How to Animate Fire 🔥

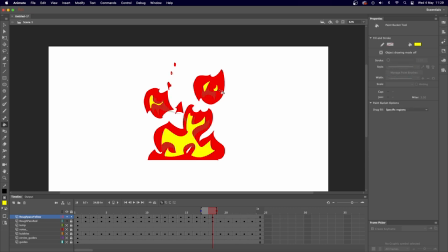[45:32]
So I feel like I'm kind of being a little bit sloppy with this, but I think for the purposes of learning, I think we'll still be able to get the main point across. But I think sometimes that kind of works in its favor,
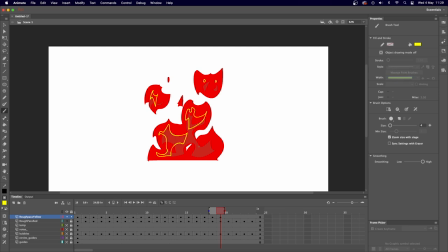[45:44]
like this kind of quick, kind of sharp and curved like approach kind of gives it a nice erratic look.
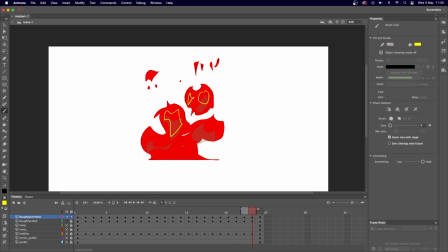[45:57]
Okay, nearly the end of this bit. Okay, last frame. So we might need to do the same thing we did last time and just kind of compare the previous.
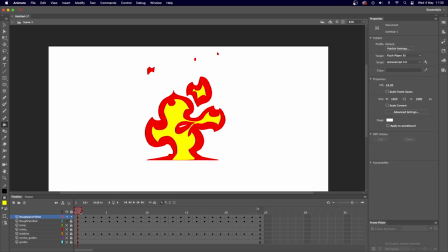[46:11]
Compare the last frame to the first frame. So if I kind of do this, I think we've probably got away with that actually. Let me turn the underskin off and just play that back. So there's a section there somewhere in the middle where it's kind of fluctuating, so I might try and fix that.
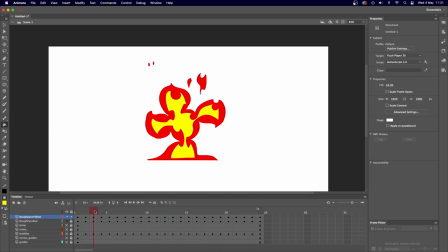[46:29]
Let's go through.
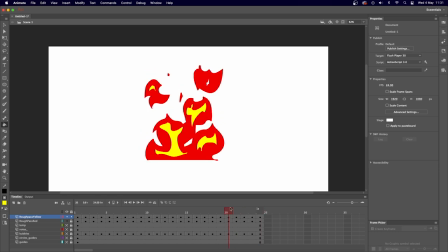[46:38]
I think it's around here, it's going a little bit too erratic for my taste. So I might just kind of try to neaten that up a tiny bit. Just kind of connect that up so it doesn't sort of keep breaking away. Although, might need to
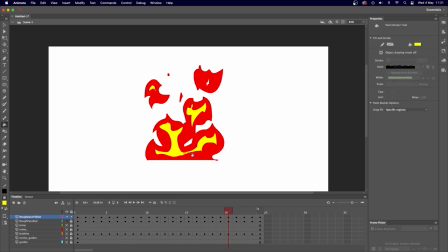[46:58]
just edit that a tiny bit. Because obviously you want the animations to still read well. We don't want it to kind of look a bit too erratic, not necessarily erratic, but we won't be able to pass that movement in our head.
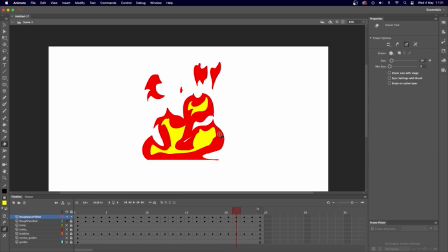[47:13]
We want it to make sense. We want it to be able to read well in our minds, so we're not going, what was that? So for instance, this bit kind of just sort of pops out of nowhere, so I might kind of start feeding that in this frame. So if I play that back, I think that kind of reads a tiny bit better.
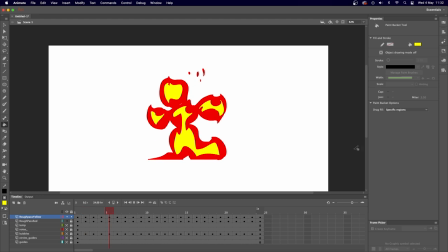[47:34]
I think that's fine for now, actually. So what I'm going to do, I'm just going to make a new folder.
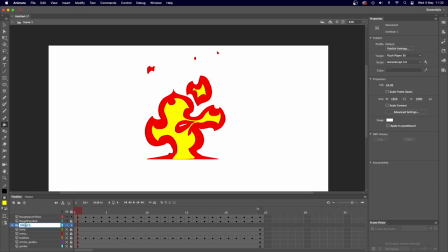[47:41]
So you might not be able to do this in the software you're using, but I'm just going to call this roughs and stuff we don't need anymore. I'm just going to unlock them all, but I'm going to press shift and select them all and just move it into this folder and hide it. And I'm going to lock it and hide it. So now we have just the two layers available.
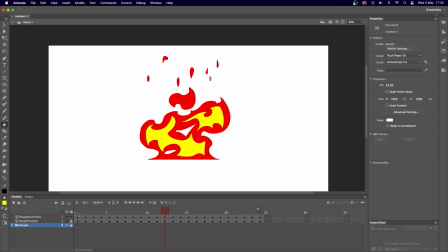[47:59]
So we've got our main fire layer, the red, and the kind of inner hotter layer, which is yellow. There's some stuff I'd probably sort out on the yellow layer that's just kind of not reading quite well. But we'll maybe I'll come back to this another time, but I think for the purposes of this tutorial it's okay.
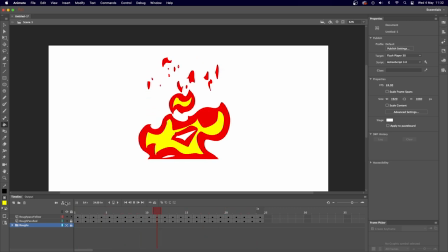[48:18]
Maybe that means my standards are low, I don't know. I should sort it out really, but I don't have that much available time to be able to come back to this,
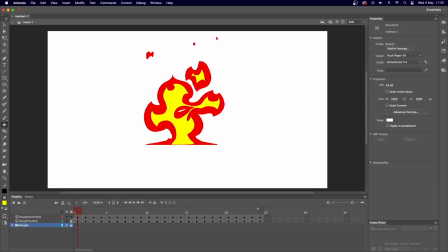[48:27]
so I'm using what free time I have right now to kind of show you this. So the next bit we're going to do is add a couple of little effects that Animate has. So you might not be able to follow along to this if you're using different software, but we'll just kind of see how we go on. Might have to do this sort of stuff in After Effects instead, if you have availability to that.
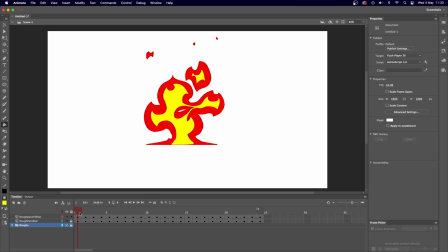[48:45]
But if you have the opportunity to do masking and kind of gradients and glows in your software, then you might be able to follow along to this in some capacity. So I'm just going to hide Rough Pass Yellow just for now. So we've got our main fire bulk here.
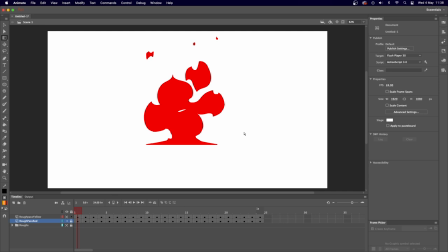[49:01]
So for adding a gradient and masks and everything, what we're going to do is we're going to go to our rectangle tool. And we are going to make a new layer. We're going to call this Fire Gradient 1.
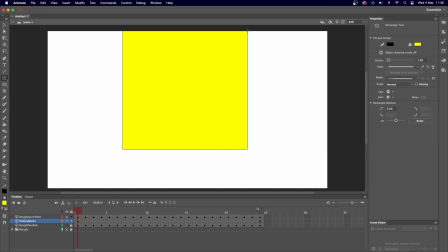[49:17]
And we're going to draw a square that kind of covers the main area of our fire just here. So we want a gradient on this. So I'm going to go to the fill color on the right hand side here. And I'm just going to click on a generic gradient here, so black and white, although I need to select it first.
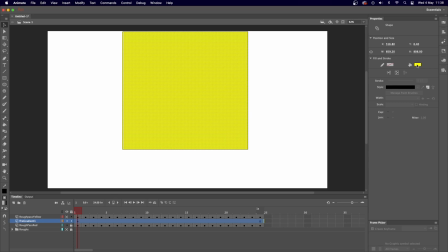[49:33]
There we go. So I'm just pressing V and selecting the color, and it's going to black and white.